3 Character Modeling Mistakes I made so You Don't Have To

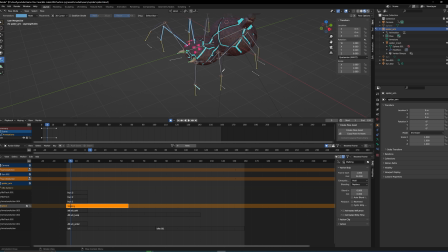4:05 And you can very much tell that there's no weight to the walking animation. In this case, I have decided to keep it the way it is because I like the enemy design and I want it to feel more mechanical.
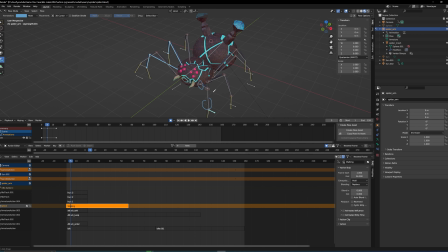4:18 And these type of joints that I've made here really accomplish the more mechanical feeling that I'm going for. But it's not something that I had in mind while creating the character itself. It's an issue that I ran into after the fact.
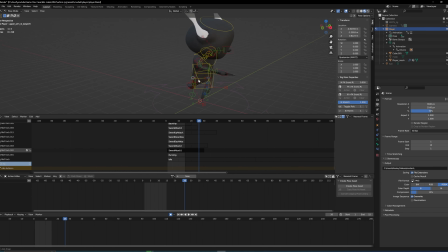4:32 So I want you guys to be more aware of that. And for the last one, we're going to go back to this character over here. And this is about body proportions. Because as you'll be able to tell, this character is proportioned somewhere in between a chibi type character and a more actual humanoid proportion character.
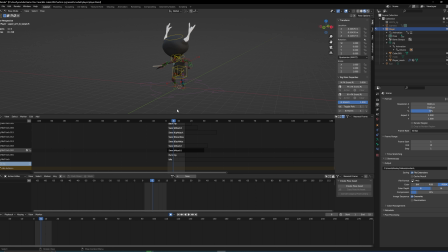4:52 but it's still leaning a little bit too chibi for some of the animations that I want to do. And I'll show you the exact animation that made me realize that, because I wanted to have a sword swing down like this, right? It's a very stiff animation,
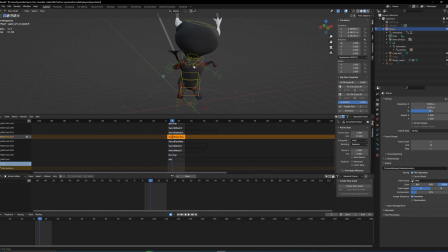5:08 and the reason this didn't end up working is because the sword being like over its head, as you would probably want it to be for that, is not really possible with how this arm
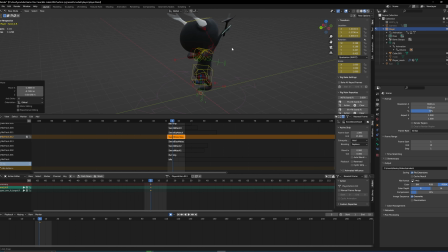5:26 works. The arm simply isn't long enough to bend. If we go into object mode real quick, the arm simply isn't long enough to go out here, bend up, and then have the sword held up there, right?
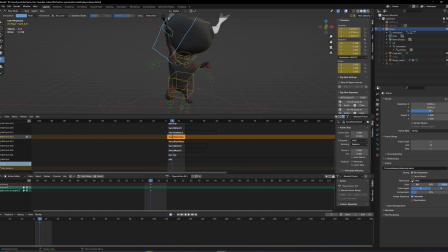5:42 It just goes straight through the head up there. There's two parts to this. Number one, proportionally, the head is absolutely fucking huge, which doesn't help the situation. But also, if we go back to edit mode, for instance, we can use a ruler here,
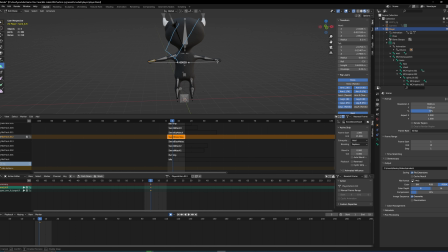6:01 or measurements, to see how wide this model is. From arm to arm, it's about 5 meters. And a normal human proportion, going from T-pose end to T-pose end, should be roughly the same length as head to toe,
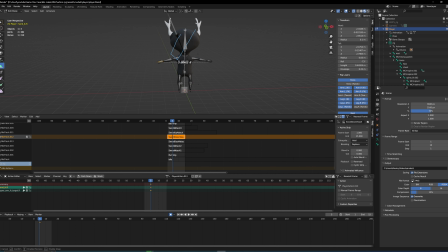6:18 which, if we go through there, you'll be able to see, if we zoom in a little bit, the head to toe is 1 meter taller than the arm to arm. That might not seem like a lot, but that's a full 20% more.
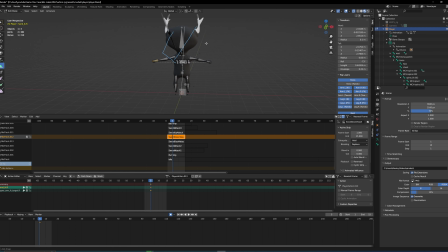6:34 Add to that the fact that, as I stated before, the head is unusually large, so if I want to be able to get this character to a point where, I don't know, I can make the animation that I need for the downward slash,
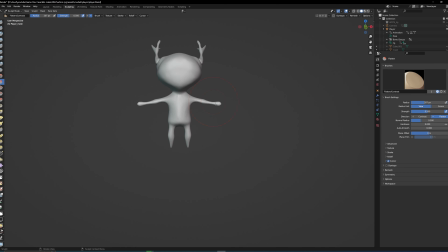6:49 having the sword held above its head. In order to make that work, we would have to deform, stretch this arm out until it's like probably at least this long on both sides.
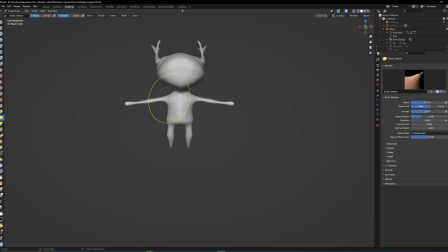7:03 You'd obviously do this a little bit more carefully if I were doing this for real. And at that point, we're starting to look a little Slenderman-ish. And even now, it might not even work that well. So then we would also try to like deflate the head a little bit.
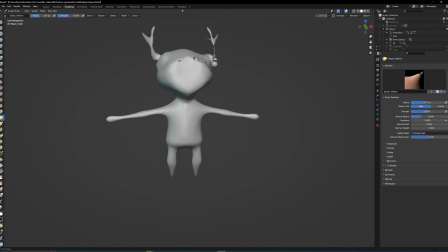7:21 And now we have an entirely different looking character with much different proportions, and it doesn't work. It doesn't look as good. So at that point, I have to redesign my entire fucking character
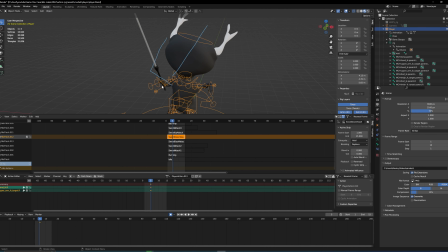7:36 in order for that specific animation to be able to work. Now, the way it looks right now, it definitely also is very rushed, and I'm going to need to reanimate this specific animation. But the moral of this entire story is when you're creating your character design and you're making the actual model,
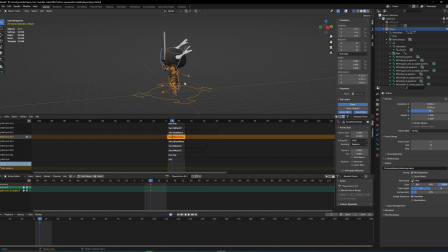7:53 you need to already be aware of how it's going to be moving and what things would limit that movement, and then avoid those specific things. Like, do I need to be able to reach above my head with the hands of the character? If so, you need to have arms that are long enough for it.